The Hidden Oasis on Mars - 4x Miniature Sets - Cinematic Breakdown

Hey guys and welcome back to my studio. So in this video I'm going to showcase the composition, the lighting and the building process of four new miniature sets. So the concept is called the hidden oasis on Mars which includes scenes of Mars, a Martian cave and an abstract portal which takes you to an oasis water world. I wanted to add some sci-fi elements to the shots to tell a story that a secret civilization might be out there.
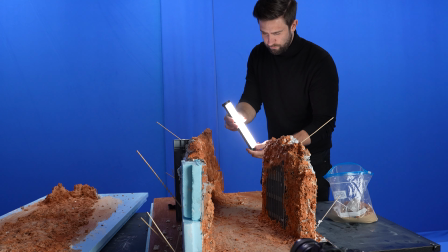(0:27)
I made this video together with Nanlite to showcase creative ways which you can use light and also showcase the importance of lights in general. Stick around to the end of this video where you will see all the miniature sets come together without the behind the scenes. Okay so let's jump into it.
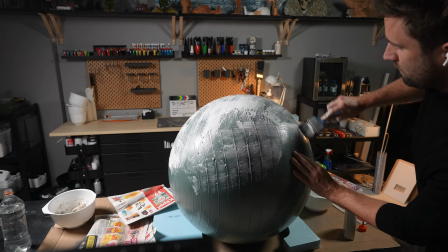(0:45)
To build a planet I used a 160 centimeter large yoga ball.
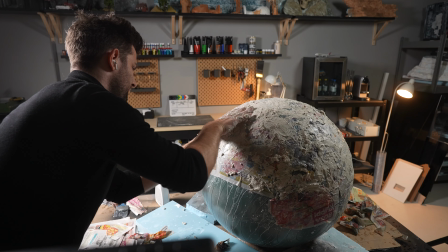(0:50)
Then I added a lot of glue, paper mache,
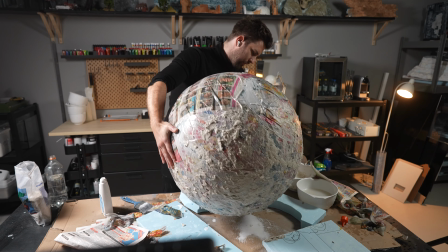(0:54)
a hobby caster and also some newspaper to get the right structure for the planet.
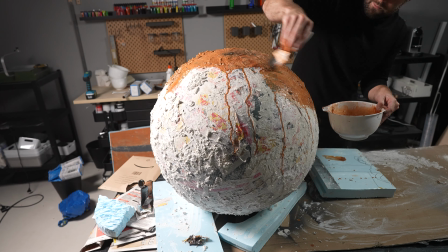(1:01)
Then I let it dry overnight and started painting with acrylic colors.
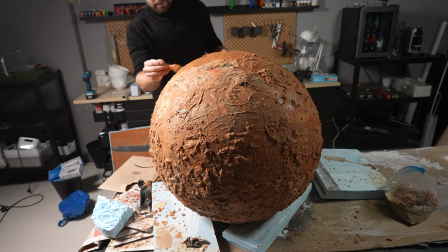(1:08)
You can see here I mix a bit of sand within the acrylic wash to get some extra details of the planet.
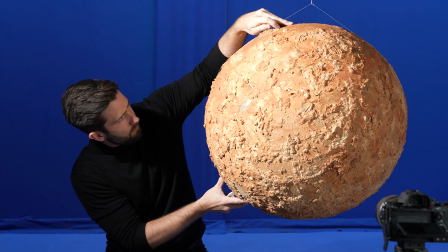(1:16)
So when everything was done I took it to the blue screen and added a wire to
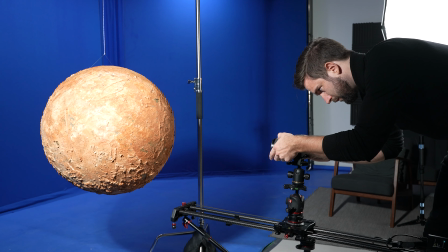(1:23)
let it hang in the air because I wanted a rotation movement of the planet while shooting it.
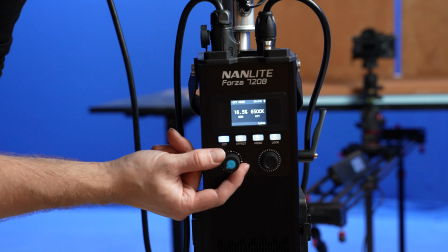(1:29)
The light I'm using here is the Forza 720b which I used to act as a Sun almost like a time-lapse.
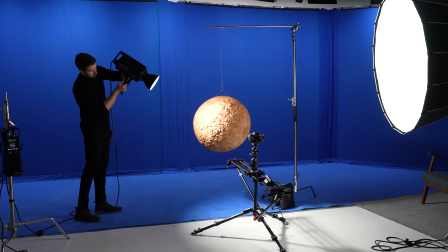(1:39)
In terms of editing there is not really much to it everything you see is made in camera.
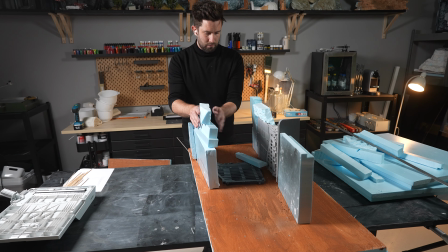(1:51)
So for the Martian tunnel I started off fill the right dimensions.
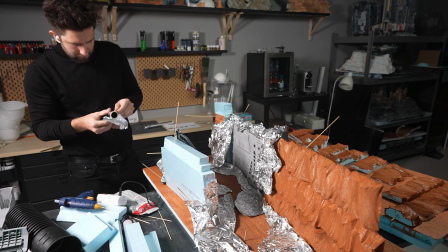(1:56)
So we're just trying out to see where everything should sit before using aluminium
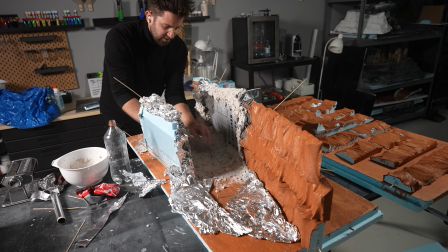(2:01)
foil clay and also hobby cast to build up the land form.
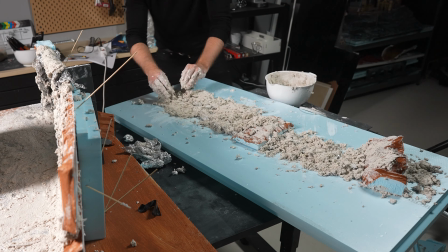(2:10)
And here you can see me building the roof of the cave.
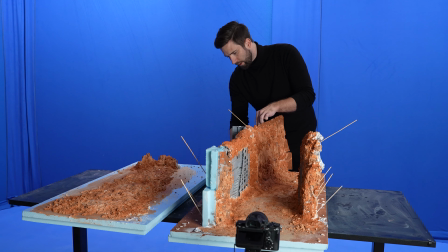(2:14)
I wanted this to be a separate piece of the miniature so I could have more control in changing the environment and lighting.
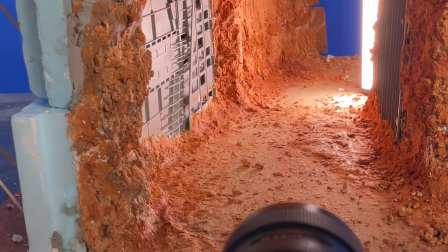(2:22)
I used a Nanlite Pavotube 6C, so in terms of lighting I wanted to create a silhouette look but with the
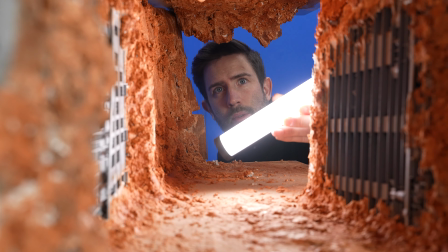(2:30)
light reflecting a lot of detail into the sci-fi elements of the miniature.
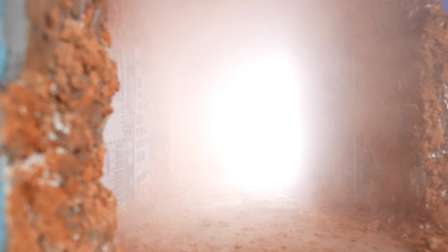(2:35)
I also used a fog machine to to create depth and separation in the image.
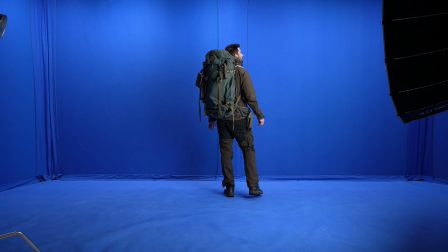(2:42)
In terms of digital effects I green screen myself walking with the hiking
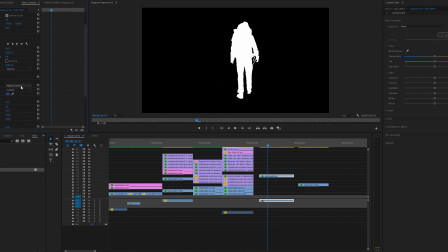(2:49)
clothes but I knew that it would almost look like a spacesuit when it's silhouetted.
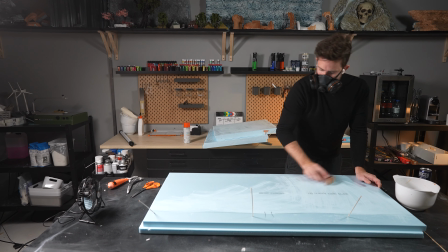(2:59)
So this is the abstract portal so I use sandpaper to get better grip for the acrylic
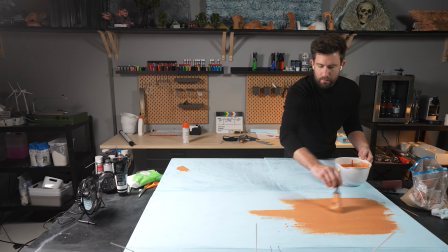(3:05)
colors and also mixed in sand to the acrylic colors to get even more fine details.
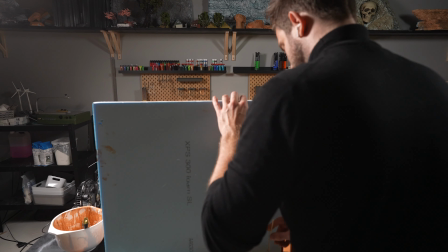(3:12)
I wanted everything to be very centered and very minimalistic.
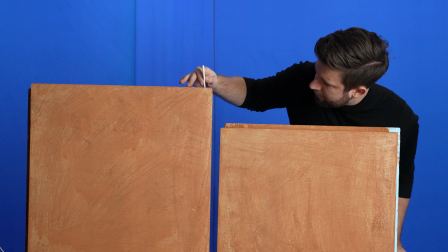(3:17)
So I built this miniature around the shape of the Nanlite
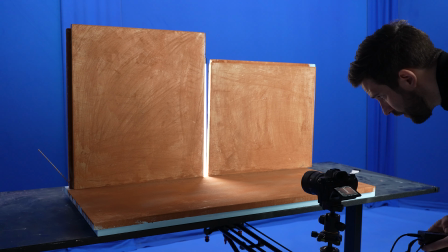(3:22)
Pavotube 15x to act as a portal or gateway light.
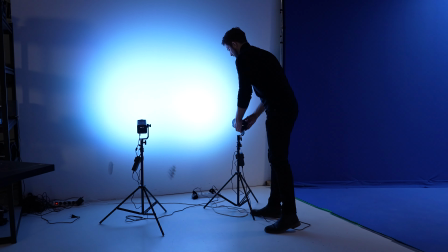(3:33)
So this is the Oasis miniature which is totally different from the other miniatures.
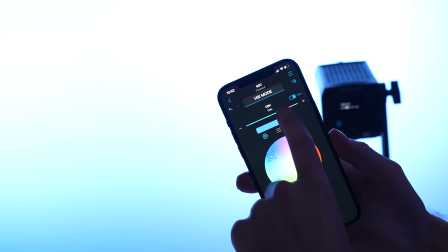(3:40)
I used a blue color instead of orange so I used the Nanlite app here to make
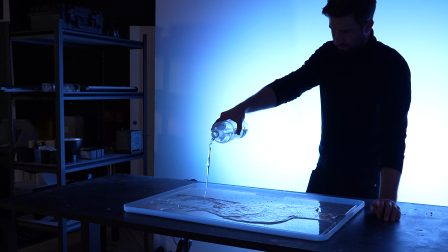(3:47)
a preset of the color I wanted to have to get a nice contrast from the rest of the miniatures.
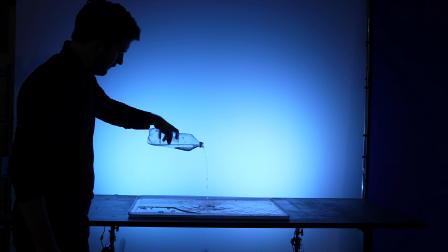(3:53)
I wanted to have this watery reflection within the set so I used a
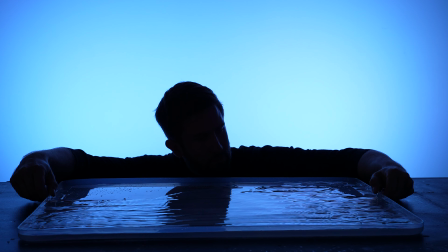(4:00)
plastic tray and filled it up with water and a small shake to get tiny waves.